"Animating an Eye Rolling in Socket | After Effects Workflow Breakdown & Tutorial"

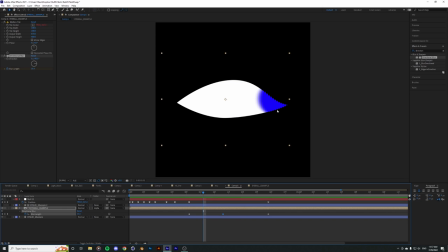Yeah, usually over here when you can still see most of the, object. Usually that's where the motion blur hasn't kicked in yet because it's not moving fast enough.
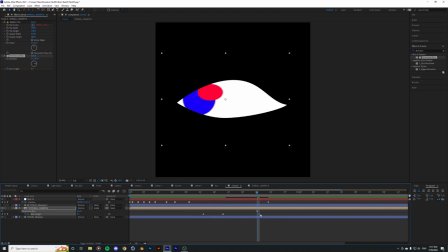That also counts for when it slows down. Cool. Yeah, so that was the gist of it.
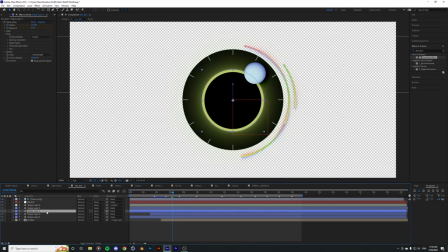And also inside the eyeball itself, I animated each of the circle elements of the eyeball. So whenever it goes up a gear, rolls up like that,
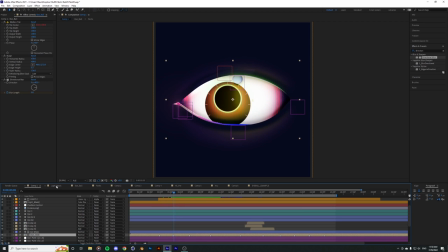it goes up like that, I animated each of the element of the eyeball.
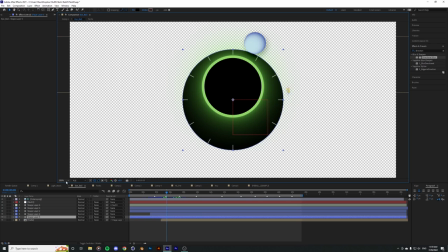Everything on the inside is gonna go up as if they're being pushed up from underneath them. And they sort of create that momentum, that feeling of physical momentum.
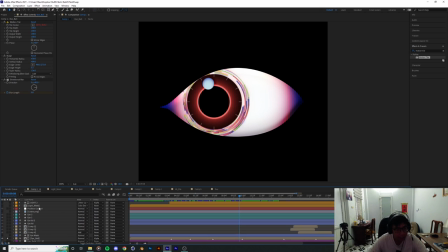Yeah, so that's how the movement of the eyeball was controlled using this position null.
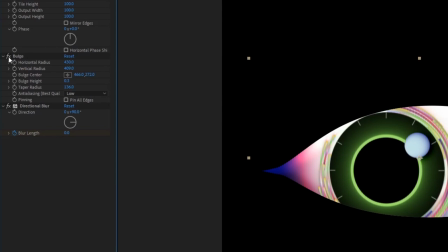And I also added this bulge effect to get the fisheye look.
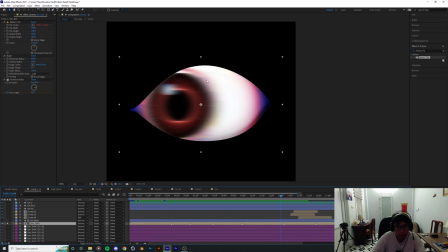The blurring effect over here to depict the passing movement of the eyeball. Initially, I was gonna turn on the motion blur.
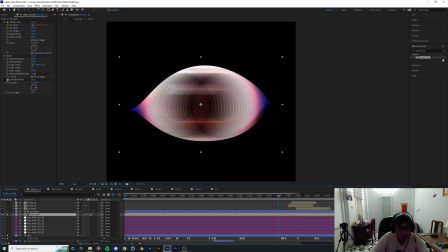Where is it over here? Yeah, I was gonna turn that on,
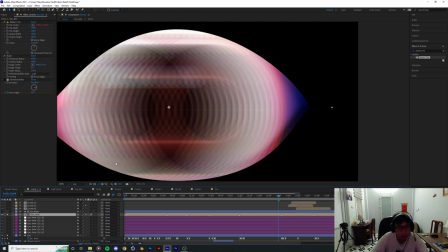but what it gives me was some sort of an echo effect where it's duplicating all the eyeballs and
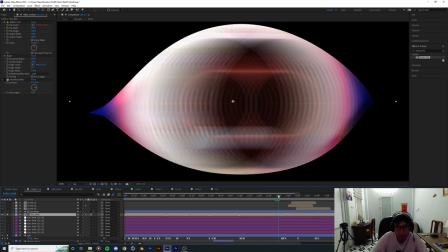the past iteration of the eyeball, and that's not pretty good.
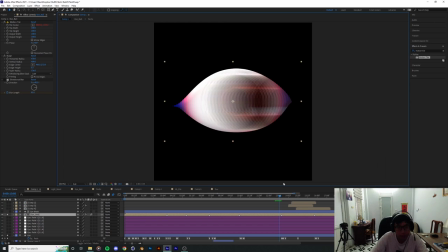That's not a really good look. I remember there's some way to control the amplitude of the motion blur within After Effects, and I think maybe I didn't remember that. And also I wanted to have more control over where I want the blurring to happen.
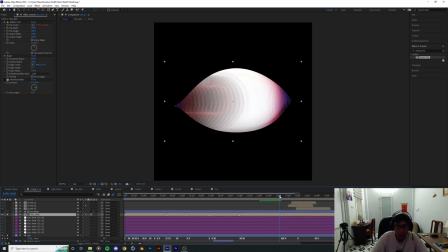So I just, you know,
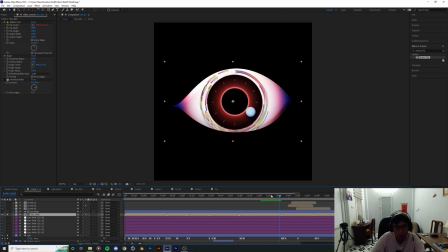I just thought that I disable motion blur and then add in this directional blur over here. And I keyframe the blur length so that it only happens when the
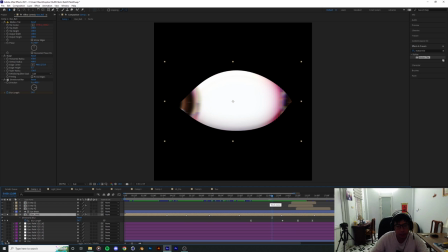eye starts to rotate quickly around the sockets.
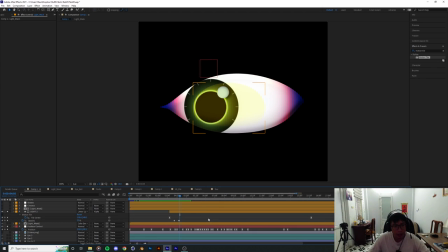Yeah, I think that's most of the primary movement of the eye out of the way. You know, the rest are just small details,
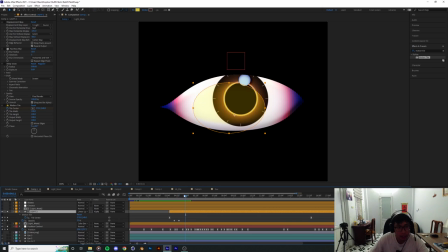window dressing that make the whole composition more impressive. Mainly I added this light over here,
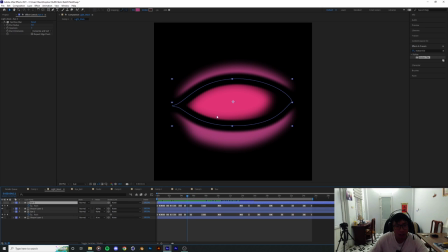juxtaposed onto this light mask, which I draw based on the shape and the movement of the eye.
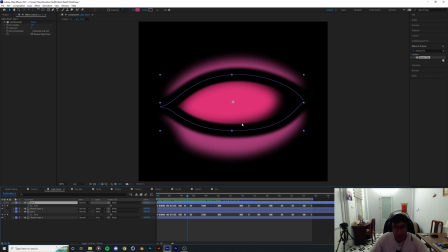You have to have all the animation on and all the movement on and of the eye sort out first. This is like way later in the process, so I alpha the shapes within the eye,
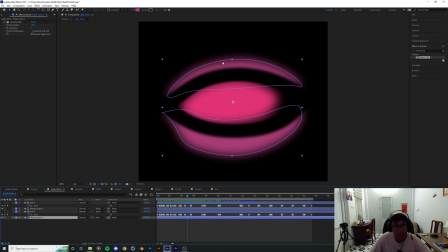then I alpha inverted the shapes outside the eye, so these two is gonna act as some sort of a shading, some extra it's gonna add some extra layer of color onto the eye.
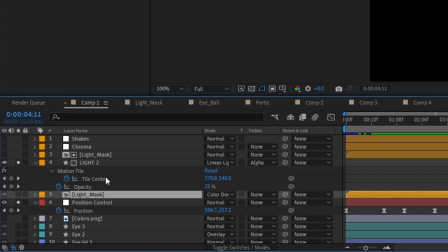And then I duplicated that over here onto another one,
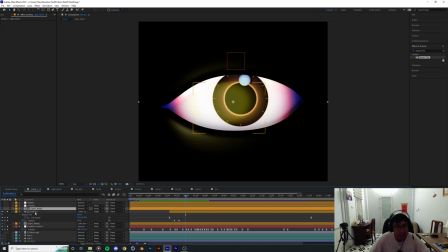and this is gonna be the mask that I used for this shapes to
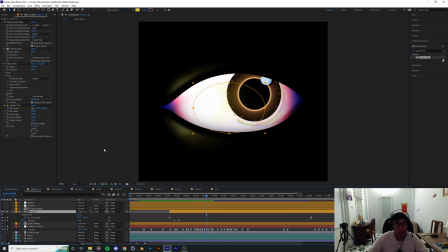mimic the sort of the movement of the light source when a car goes by,
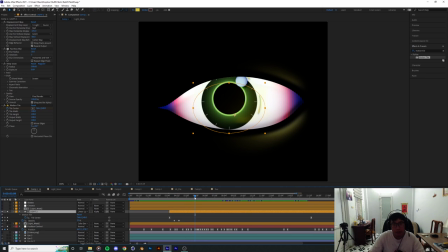you know. So you know, when you're on a car and you go on a highway, for example, and there are street lights that go by your car, I want to mimic that sort of effect onto this eye over here.
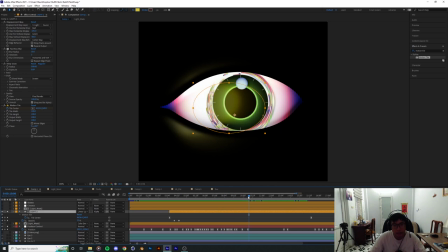The faster the car goes,
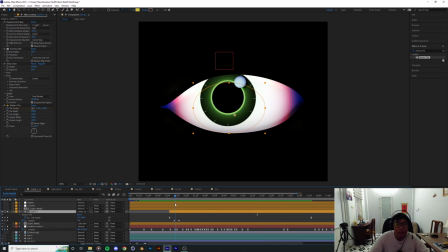the more quickly the street lights are gonna go by, and it creates a pretty good looking effect.
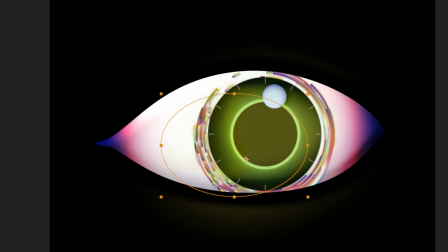I also wanted to add in that the blending mode of the shape was linear light,
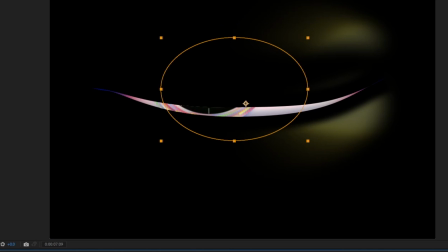and the movement of the light going about was also provided using motion tile.